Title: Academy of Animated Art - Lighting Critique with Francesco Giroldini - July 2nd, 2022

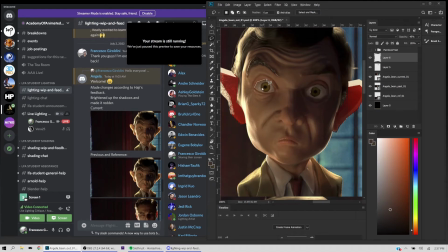505s
Teeth, eyes, anything that gets a lot of screen time that the audience tends to pay attention to. We spend a lot of time trying to make sure it has appealing hues.
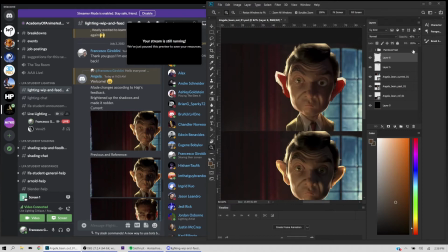522s
All right, so now we're going from that to that. And a full transparency, it's too strong, but you can kind of play with the transparency of the layer until you find something that feels natural, right? So I think something like around 40 or 50%, this starts to feel good. All right.
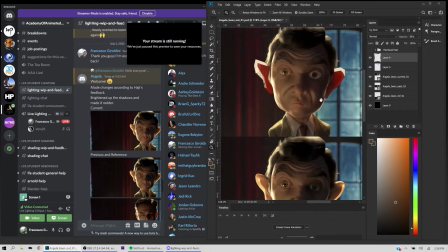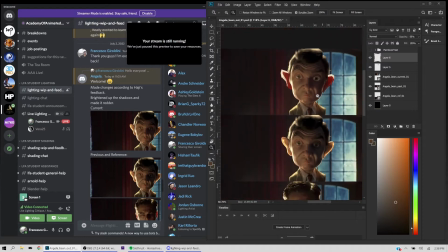548s
Okay. So I'm noticing that his hair is feeling a little dark.
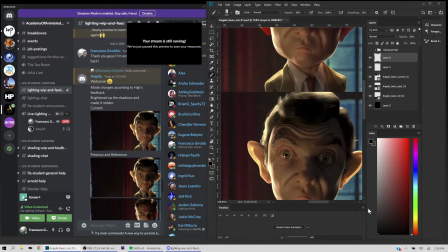554s
Like this is literally black. There's literally no information here.
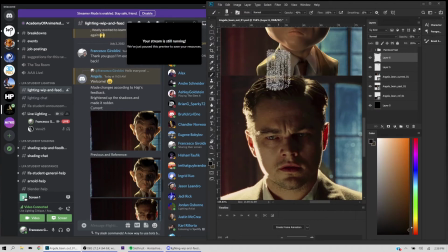559s
As much as we can, let's try to stay away from full blacks.
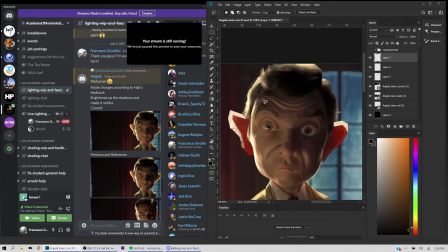564s
And let's try to add some information on the hair. So I'm gonna just go in and do some like graphical specular highlight. And you don't have to match it one to one, but I would just make sure that there is some specular information in there.
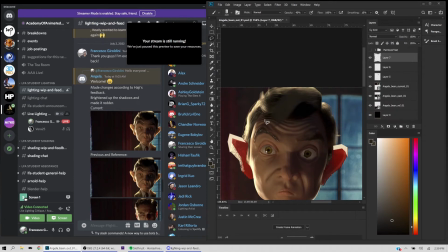581s
It might be subtle, but just something to add some information. Ooh, what did I just add some information in there, right?
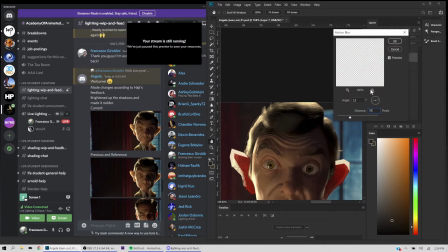592s
And I'm gonna blur this a lot, so it's pretty subtle.
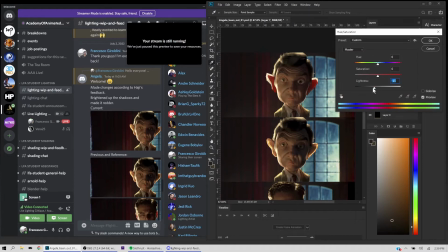600s
And it's meant to just represent a specular hit, right? We can make it a little bit darker, we can make it maybe cooler. We can find a good temperature that makes it sit in the image. Something like that. And we can play with the opacity too.
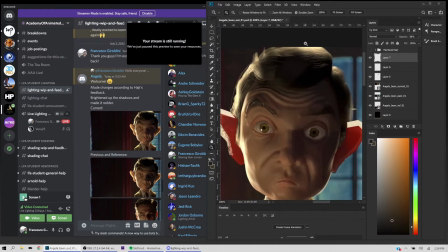619s
We just need enough information to show that this is hair, there's hair in here, and this is a specular highlight, essentially. Okay.
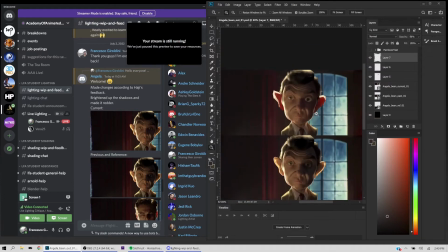636s
Next up, I think
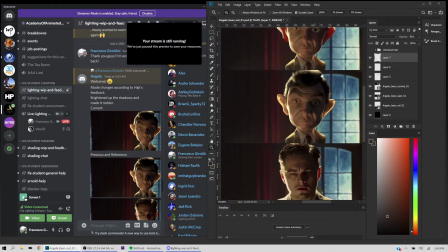642s
we want to make his skin feel a little bit more shiny. Like if you look at DiCaprio's nose, there's like a nice juicy highlight.
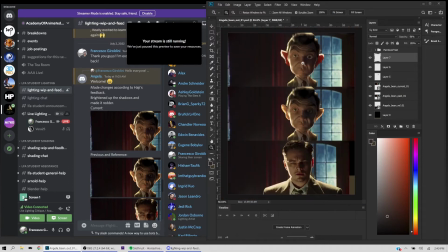651s
There's some nice highlight on his lips. And in here, it feels like we're looking mostly at diffuse information.
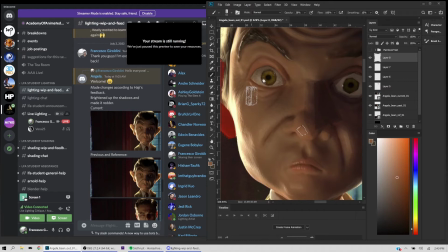658s
So specular information does not care about the local color.
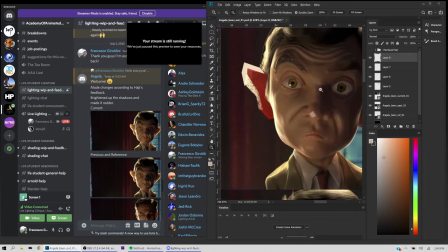664s
So even though the skin might be, pink, our specular highlight is going to be the temperature of the light. It's going to ignore completely the local color.
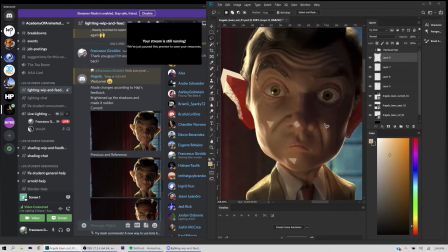677s
So we want to paint the temperature of the light. We don't want it to be affected by the local color of the character.
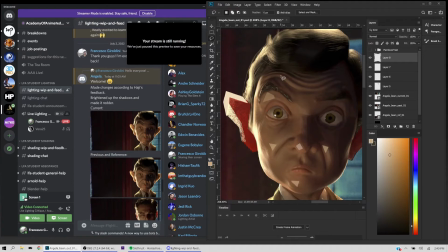686s
And we want to take areas of the skin that are a little oilier, that would catch a highlight.
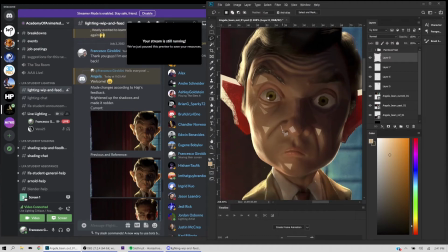692s
And if you have access to the surfacing for the character, this would translate essentially into painting a roughness map. And in a roughness map, the darker areas are shinier,
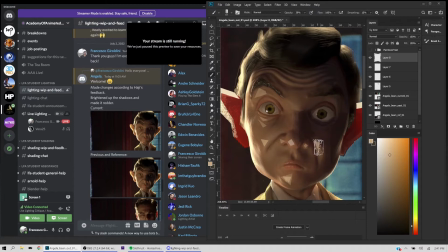707s
and the brighter areas are less shiny. So you want to go on those areas where I'm painting highlights right now, and making those a little darker. You can use a brush, you can use a gradient like a radial.
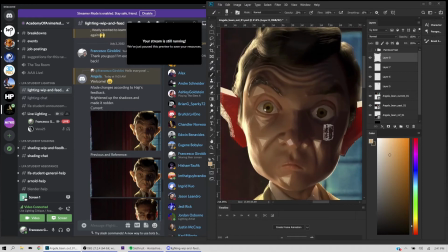724s
It doesn't have to be specific to, it can be very broad.
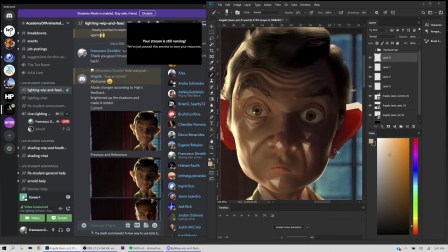729s
That's what I'm trying to say. You can just make a whole area a little darker or a little brighter.
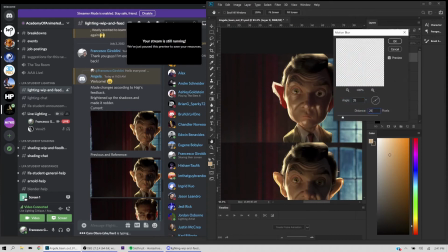734s
They should give you some more variety. And I'm gonna blur them just so they're not quite as obvious.
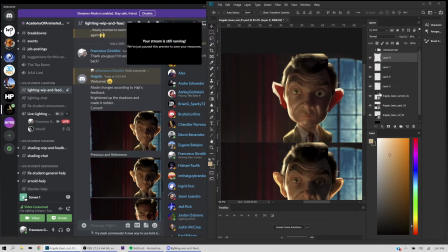741s
And maybe play with the opacity again. We just want to make it a little shinier, right?
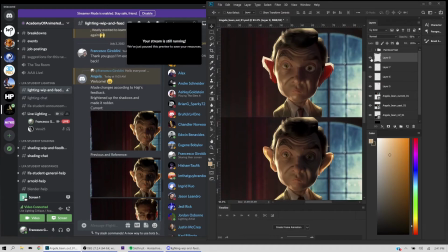747s
So you can see before and after it's feeling a little shinier.